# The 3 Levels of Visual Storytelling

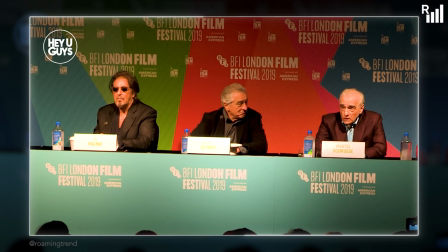But if I had to put my money on it, my guess is that when Martin Scorsese said Marvel is not cinema,
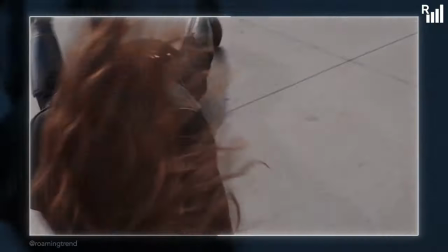he's simply implying that Marvel movies do not use film language to an extent that classic movies do.
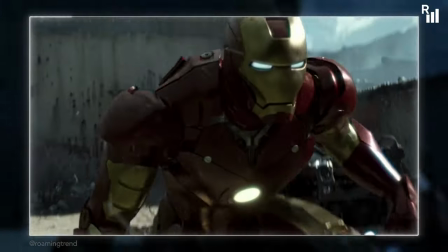He never claimed that Marvel movies are bad.
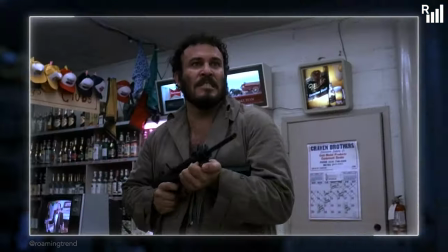He's just pointing out the fact that they are something different from the traditional film, that they don't use the same film language or techniques that their predecessors did.
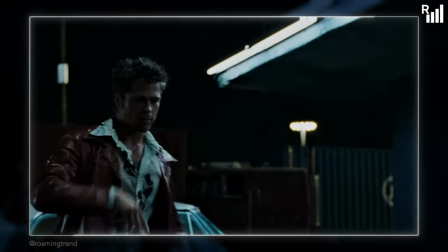Again, I can't speak for the man, but that's how I understood it. Me and my buddy Neve had loads of vigorous debates like this over movies.
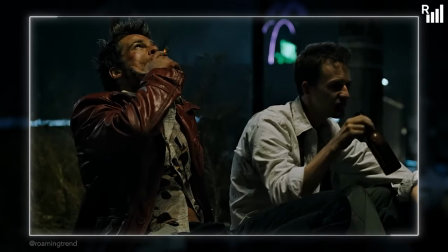Both of us used to be film students and both worked as video editors, so obviously we both had strong opinions about films and the art of filmmaking.
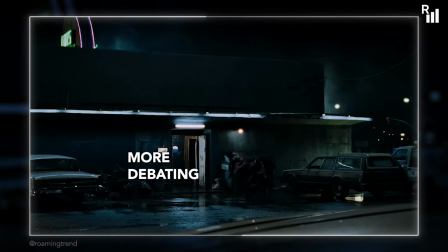I think the biggest hurdle in our communication was what we considered to be good cinema.
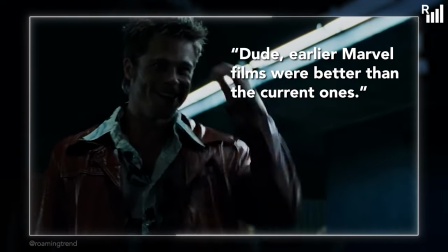For example, I could discuss the decline in quality of Marvel superhero films, but he always considered them to be bad movies from the start.
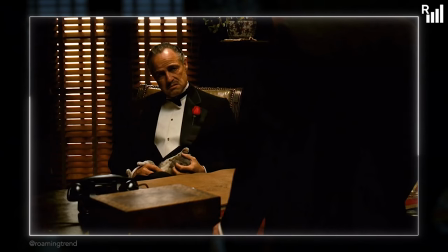And sure, when you compare a Marvel film like Iron Man to let's say, The Godfather, I can see why anyone would say that Iron Man is trash compared to that standard.
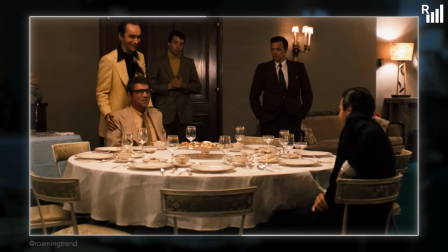The trouble with those comparisons is that the two films aren't even playing the same game, which is what I believe Scorsese's point was.
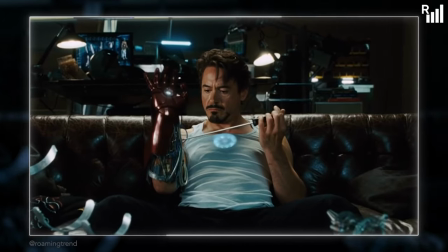I think Iron Man is a good movie, because it has good writing, performance, action and special effects.
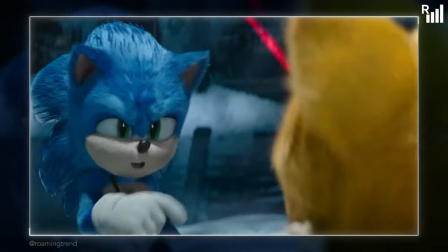Does it use film language? Barely. But not using film language doesn't make a movie bad in my opinion, it just puts them in a different category.
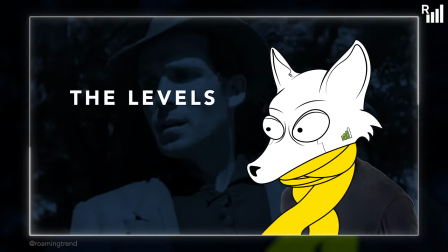I call these categories, The Levels of Visual Storytelling.
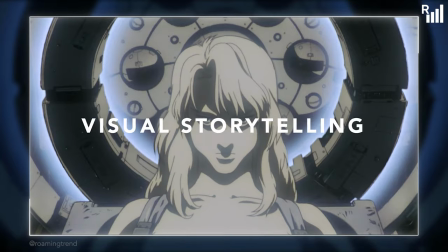I prefer visual storytelling over film language because I don't like to limit the criteria to just film.
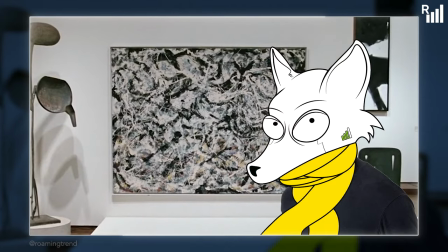And it sounds a bit less pretentious I think.
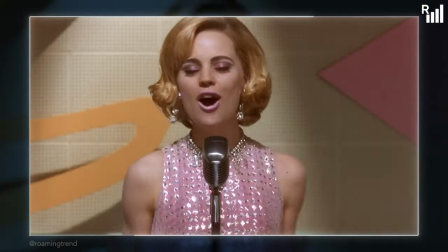While you find that the quality of film does typically go up with levels, being at the higher level doesn't inherently make the film superior to other levels.
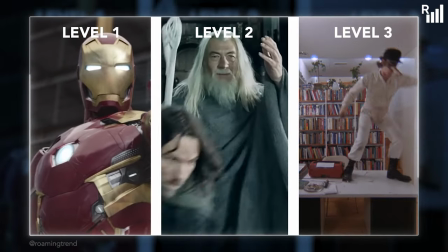I primarily use these levels as a way to easily categorize media discourse and offer an even playing field for movies and other media.
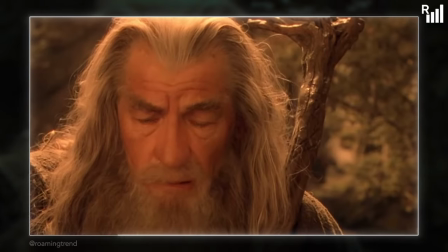Naturally, the biggest issue with these categories is that it's not always clear which level a movie belongs in, since many movies can have elements that may put them in either category.
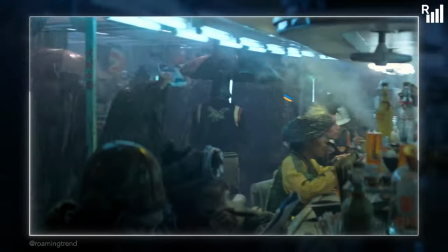But it's more of a way to determine how harshly we're going to critique certain elements of media.
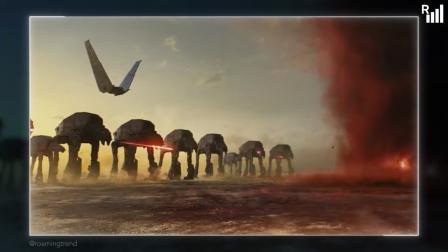If a film is not even trying to use the film language techniques beyond the basics, it doesn't feel right applying the same criteria we would to a film that does.
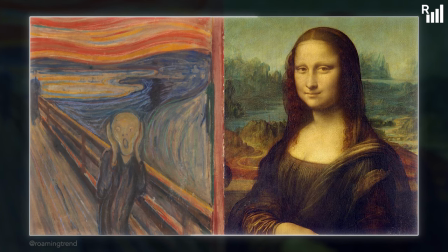It's like comparing Expressionist and Renaissance paintings on which one is more realistic. It just doesn't seem fair.
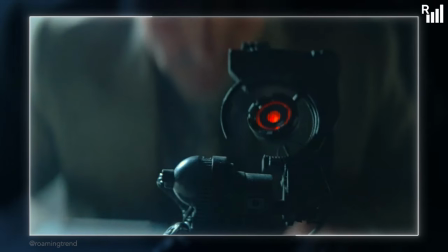But with all that out of the way, let's begin.
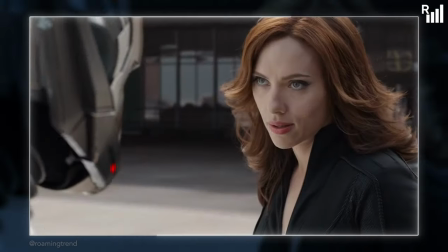Level 1 is your films that just tell the story as written on the script.
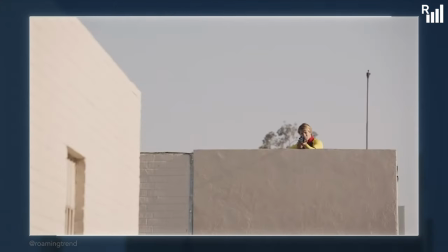Filmmakers for this level don't pay too much attention to the shot composition or unique lighting besides making it look good and understandable for the viewers,
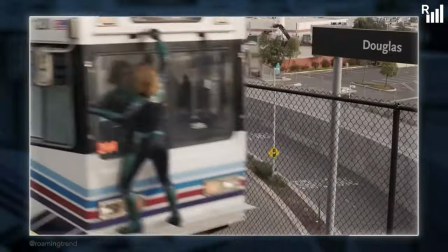resulting in flat and semi-shots that simply show the viewer what's happening. As long as the characters are in frame and doing things, that's acceptable.
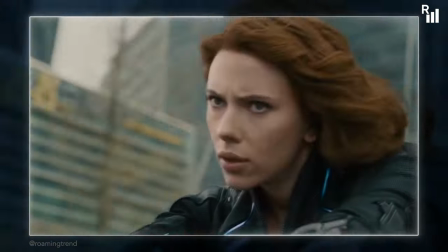Visual-wise, you'll probably see a lot of mid shots, close-ups, and maybe some over-the-shoulder shots.
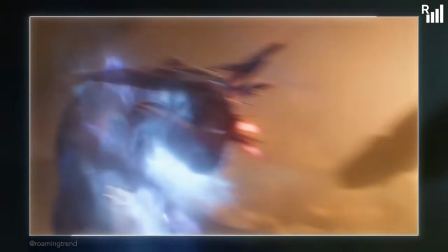Occasionally, you will see some wider shots or pants to show off whatever information the viewer needs, but it rarely challenges the viewer to read deeper into the shot.
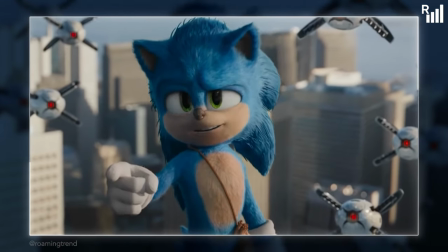Films on this level tend to tell rather than show, so the biggest giveaway is the dialogue.
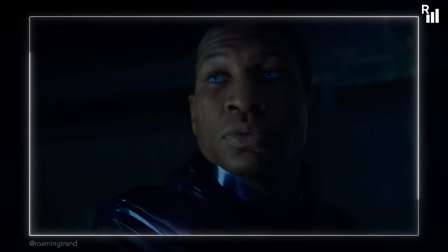Typically characters in these movies will tell the viewer how they feel or any other necessary information, usually in a very direct way.
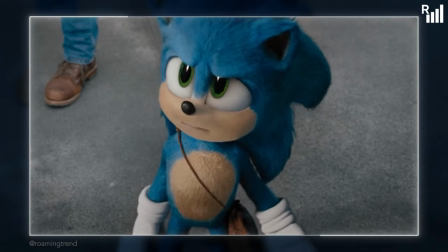You got the super speed and everything, but Maddy and I? Totally defenseless. Probably gonna get blown up? Pretty much, yeah.
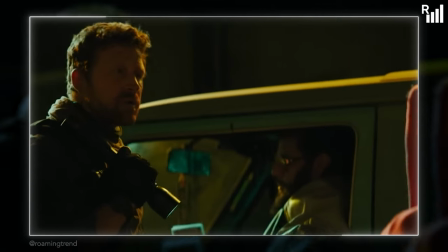There's often a lot of exposition and it's not hidden behind natural sounding dialogue.
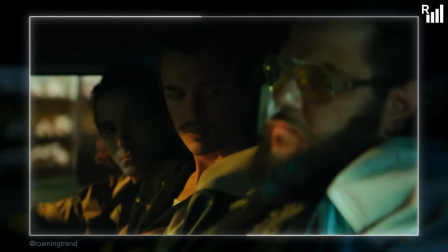No, what you are is a neo-imperialist enforcer from halfway around the world, sent you to steal my country's natural resources.
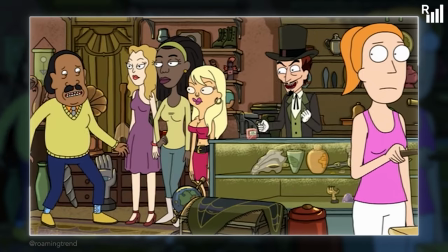Western animation, especially adult cartoons, tend to stay in level 1 to keep budgets low and quickly tell the stories.
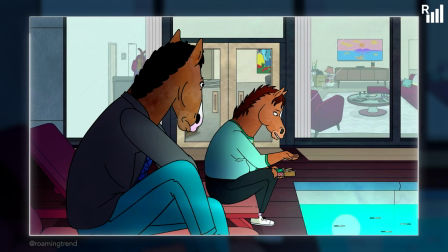They're a lot more dialogue focused and end up pretty much saying what the audience should know about the characters at that moment in time.
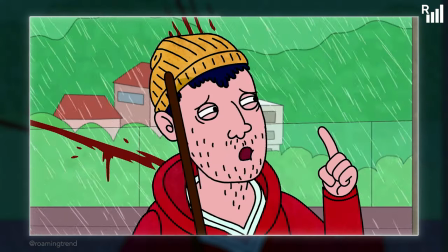Bojack Horseman is probably one of the biggest culprits of this.
As you know, I was hurt, but then I realized that's just how you are.
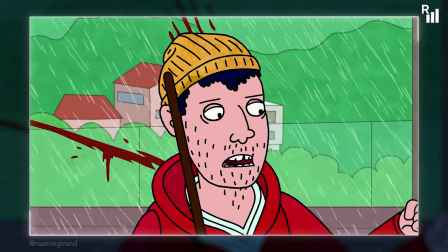You know, maybe I just need to stop expecting you to be a good person so that way I won't get hurt when you're not.
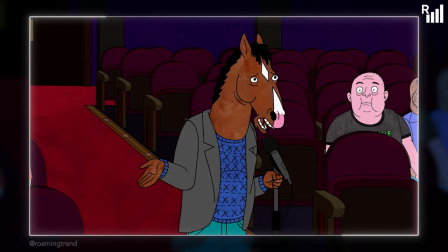See what I mean? It's storytelling that relies predominantly on non-visual elements. If I muted the audio you would have no idea what's going on.
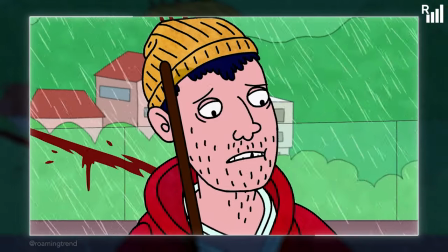You might try to read the emotions, but that's about it.
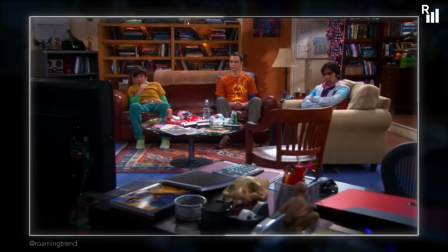TV shows and sitcoms offer online this type of filmmaking as they have stricter deadlines and don't really have time to dwell on short compositions or intricate blocking.
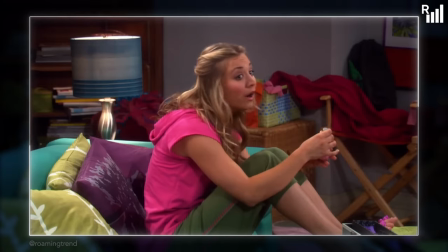They need to get it done, so as long as the camera is positioned neatly, the lighting is good and the actors are there, they just shoot.
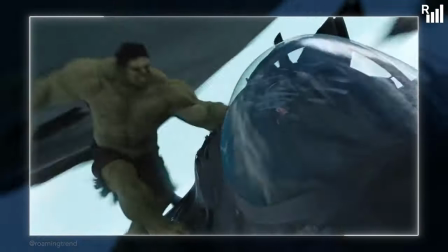Now obviously you can find some interesting shots in these movies or shows, but there are far too few and far in between.